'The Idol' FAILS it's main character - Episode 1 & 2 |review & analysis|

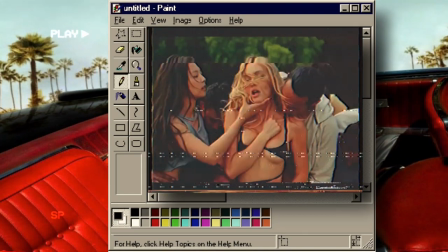487s Give it all you got, Joss. This is the one.
Anyway, Jocelyn feels the eyes on her and decides to do what she does best, give a performance,
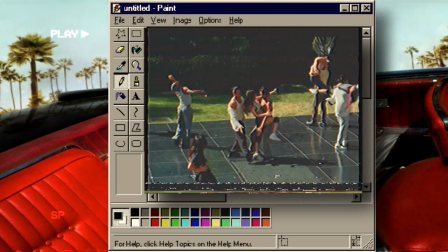494s
so she gets the fuck up and dances, and I mean dances, this dance scene was so fucking amazing,
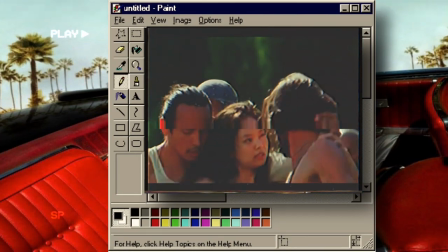499s
I loved watching it. Lily, you are a star, the amount of training she had to do to learn to dance like this, I am so impressed. Like bam, hips, booty booty, face face, give me face, I was obsessed with this song and dance number.
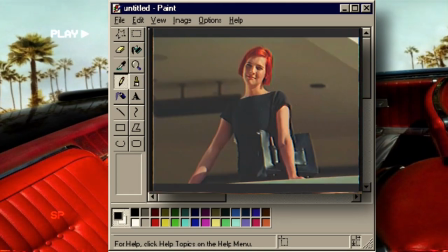513s I'm just a freak, yeah.
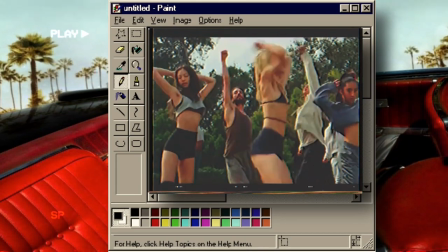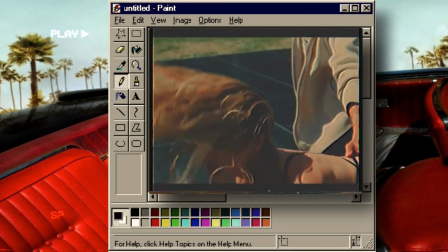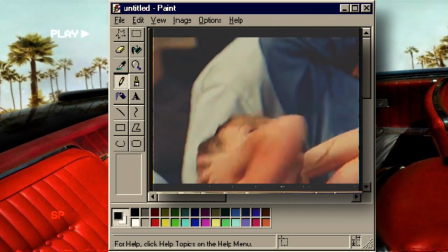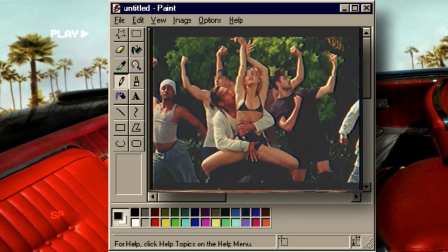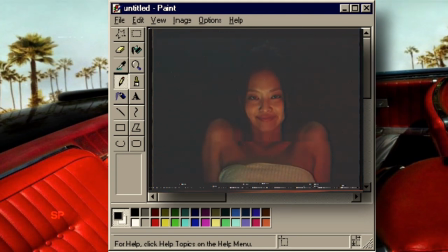543s Fuck yeah!
After Joss finally finds out about the nude leak, she takes it quite lightly, at least, she takes it lightly in front of her team. After that, she decides to go to the sauna with Diane, and Diane acts as a sort of a lure,
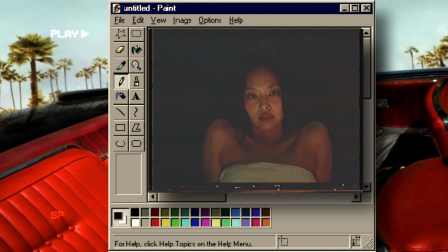556s
in a sense Diane lures Joss to the club, sort of like a whisper of the devil. And two things, first, who the fuck smokes in a sauna? Second, you can tell she is obviously not as fazed about the leaking as she led on, so instead of dealing with those feelings, she does what any person in the Sam Levinson universe would do,
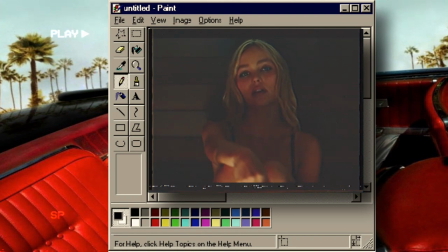575s
she goes to a party to drink her sorrows away.
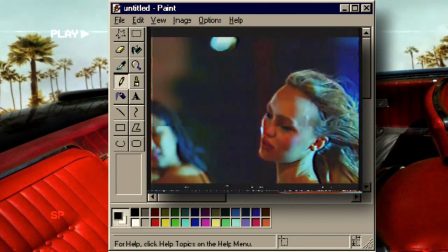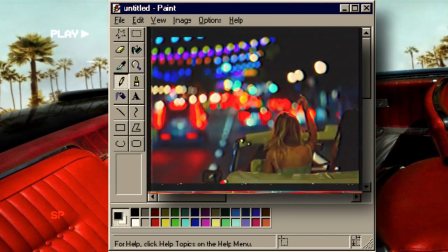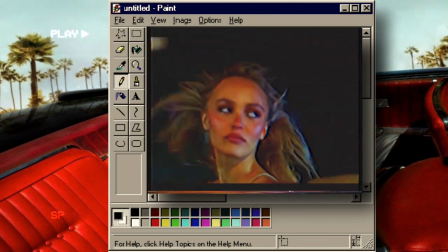591s
I feel like the car scene that follows is heavily overlooked.
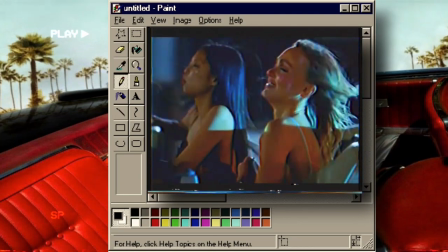597s
Now in this really cool car ride scene, under the lights, we see everyone's true intention, particularly, Diane and Jocelyn.
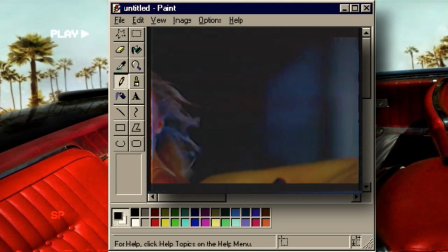605s
Diane looks at Joss like the ultimate dream, because she wants her stature, she wants her fame, her position I guess, she has everything.
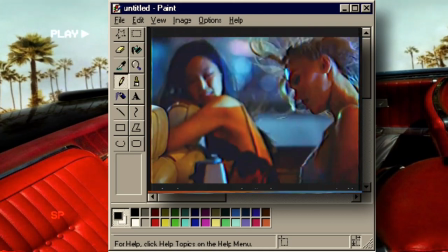612s
She is aware she is a better dancer, and possibly a better singer, but what's the point of having that, if you're not the biggest pop star in the world?
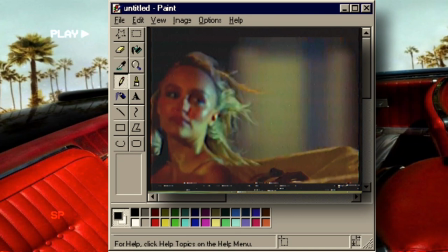620s
Now Joss wants to be as great of a dancer as Diane, she wants to be Diane in a small sense, able to give 100% despite her own problems.
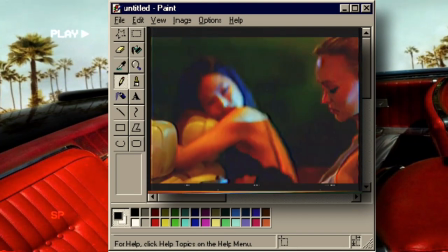629s
They both mirror each other's hopes and fantasies. And to drive that home, double fantasy plays, and this reaffirms this.
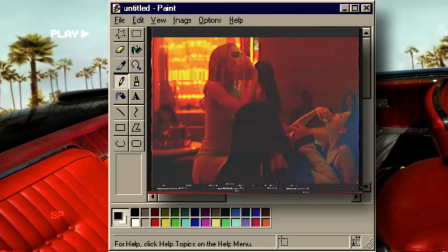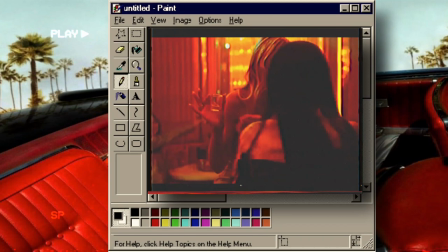641s
The way I screamed when I saw Alexa, like yes mother, you will always be the star, given approximately 2 seconds, I ate nonetheless.
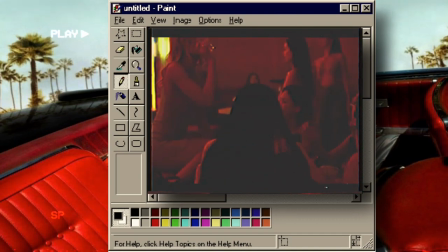649s
Seeing Jenny interact with Lily was everything, now seeing Jenny, Alexa, and Lily interact.
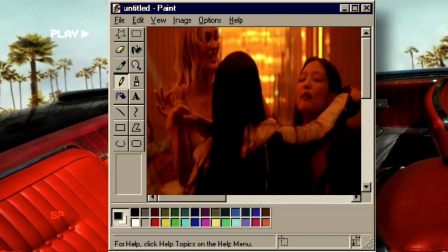654s
Idol knows its audience, and they gave me what I needed.
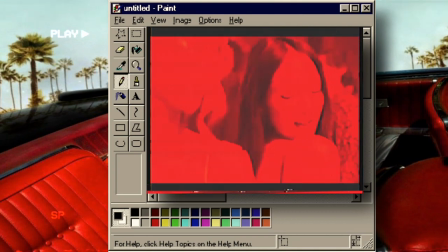658s
In the club, we meet Tedros, and he immediately takes a liking to Joss, and it's in this scene we find out, Diane already knows him.
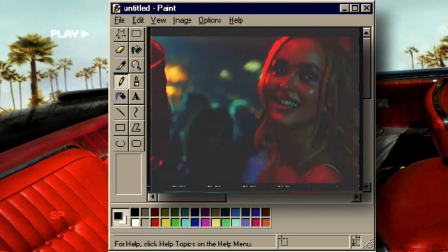666s
Tedros had already been watching Jocelyn, but now he takes it upon himself to dance with her.
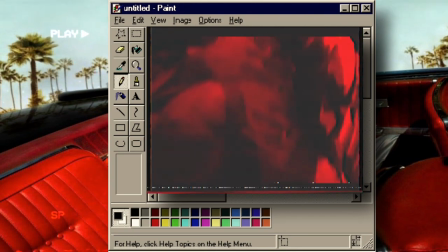671s
Tedros says, dangerous, as his first words to Joss directly, telling her and the audience that he is in fact, dangerous.
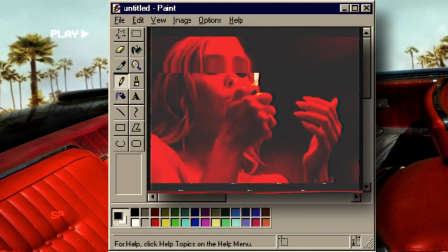678s
This scene was so pretty, Joss looks so fucking great.
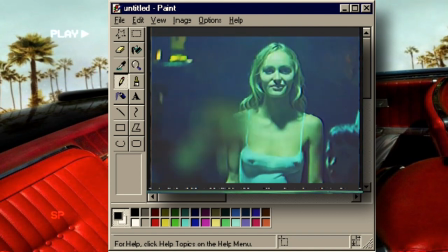682s
Now it's also worth noting she wears blue, which often means sadness and depression, something Joss might be going through.
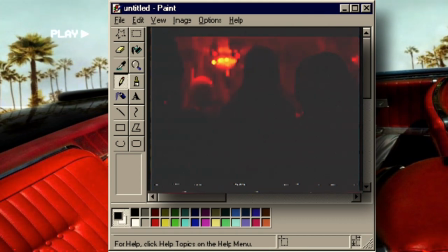688s
She is sort of sad about everything going on in her life currently. She chooses to wear a see-through, baby blue dress, to show how transparent her sadness is, but also how bold she is even in the worst of situations.
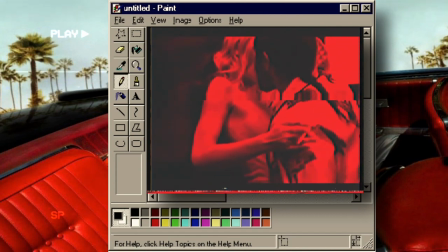700s
When Joss and Tedros find a quiet place to make out, gross, have standards Joss,
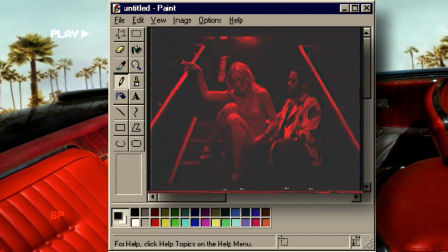705s
we see her covered in a very harsh red light, symbolic of the danger she is currently in.
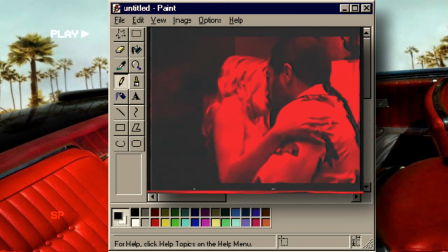710s
Red can mean, stop. Danger ahead. Remember, this is Tedros's club, he is the danger, something Joss knows to an extent, but ignores.
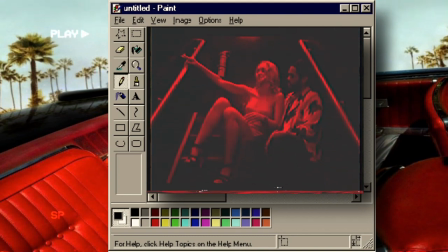719s
Also she meets him in the night, in the dark, a stark difference from the bright sun we were used to.
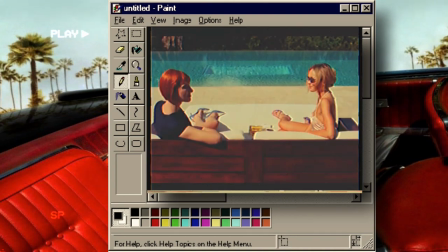724s Did your mom live here too?